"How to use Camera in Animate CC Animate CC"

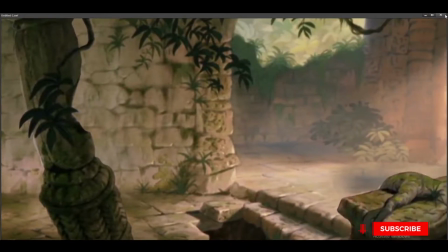[20:36]
Yes, but if I change the timings, then what happens? So if I change the, like, I'll go to last frame, this particular overlay, keep it little behind.
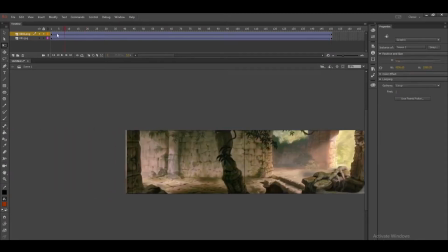[20:49]
Okay, now starting, you saw that 1 second, I'll control that and I'll show you again. Starting, they are starting at a time, ending was, it was same. So I'll move this little out.
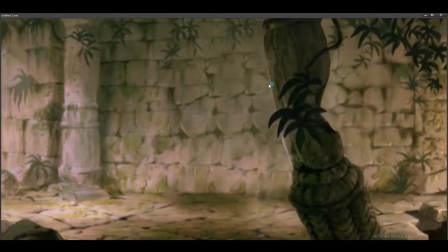[21:02]
Now see, okay, you can see that 3D effect because timing is different now.
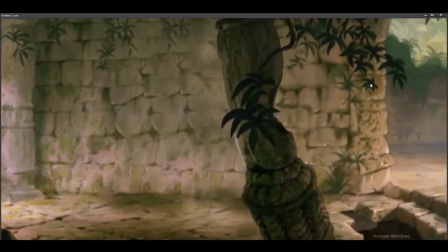[21:08]
Background is moving fast and overlay is moving little slow. So you'll have that little 3D effect, like parallax effect.
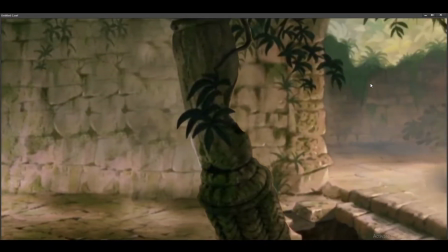[21:16]
This is very, very important. So in 2D only you can give a very nice different camera angles.
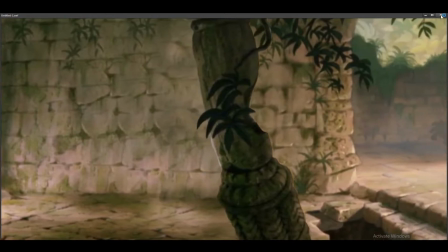[21:23]
See, I'll give more. Maybe it won't look good, but I'll try to give more. So I'll see now.
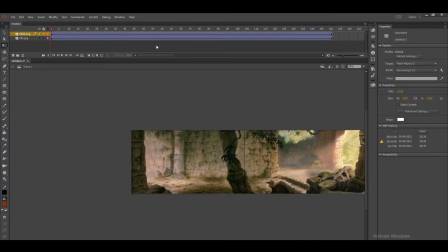[21:28]
See the point here, starting it is same, but ending point, we have changed the timing.
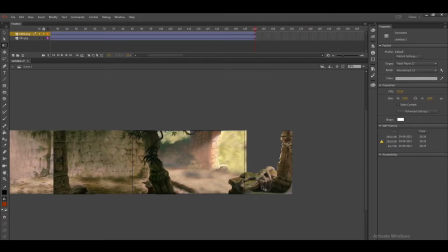[21:34]
This will be late and this will be starting on point. This will be like behind, it will be coming little late.
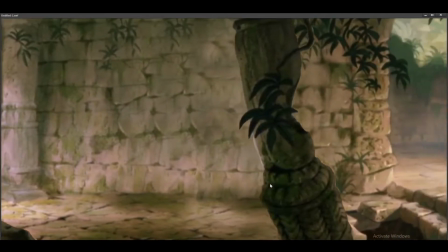[21:39]
See, observe properly, you can feel that 3D effect there.
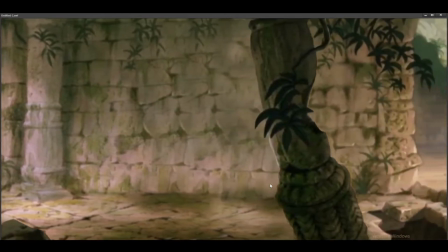[21:45]
So all these techniques, when you work with the camera, it is not like just camera,
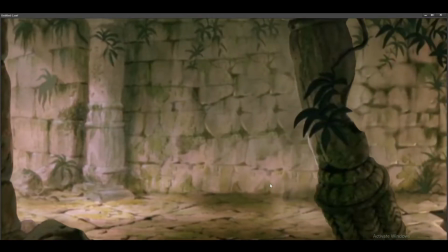[21:50]
but there are a lot of techniques like this where you can work with the layers, you can pan like this,
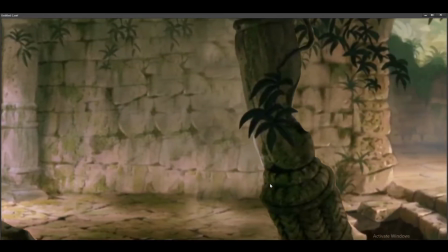[21:56]
zoom in, zoom out, panning, all those things will, like when you are making a short film, at least 20% of the part you can play with the background and like camera only.
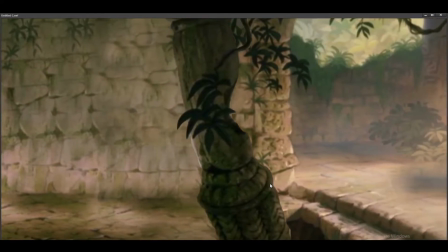[22:05]
It is not like character animation. You don't need to do like 2 minutes movie, means it is not like all 2 minutes movie you have to do character animation.
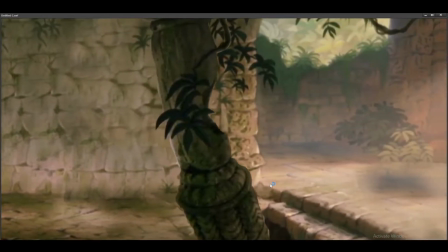[22:11]
At least 30 seconds in between intro shot, all in between shots you can play with the camera till you get the character, right?
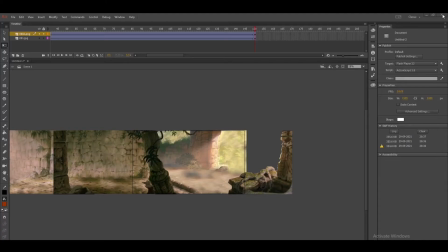[22:18]
So this is a like 3D effect here. Okay, and again same, I'll show last option. Now when you are through camera, you can change the scene also.
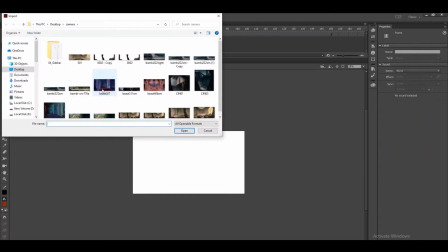[22:30]
Like I'll have one simple example here to end with. I think I have background. Yeah, you can, using camera, you can change the scene. Like in this scene, when the creator of the background, how they created, you can see here.
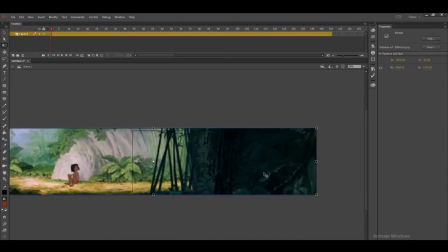[22:45]
Like there's a bright character sitting and you can see a big forest here. So again, you can play like camera transitions using camera only.
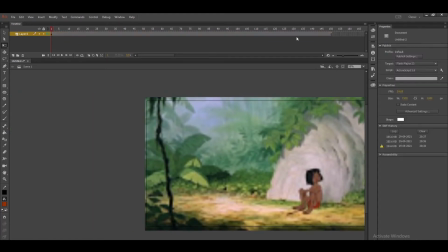[22:54]
Instead of giving transitions from one scene to one scene, just like this, if I say tween, last frame you have 6, wait,
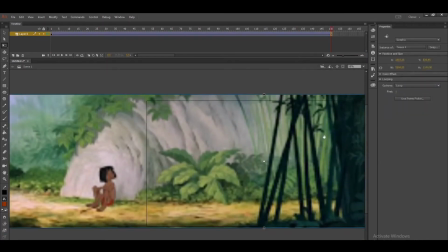[23:02]
I'll move the camera this side to the dark jungle here. So directly we are showing that camera scene is changing.
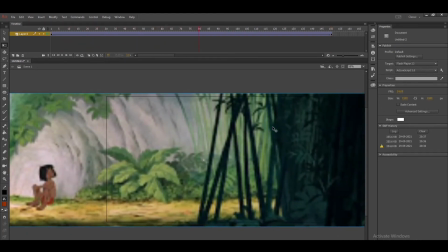[23:12]
See, from here that Mowgli part is seeing this side and see, suddenly the camera changes into a dark forest, like scene changing.
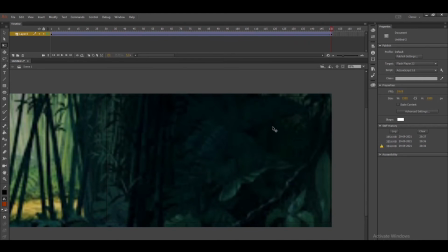[23:21]
So you can do the scene changing using this type of camera techniques also. Okay, so that's all for camera. So practice like zoom in, zoom out, horizontal panning, vertical panning, diagonal panning. You can do manually also, and you can do like with the tool which is already given there. Okay, thank you.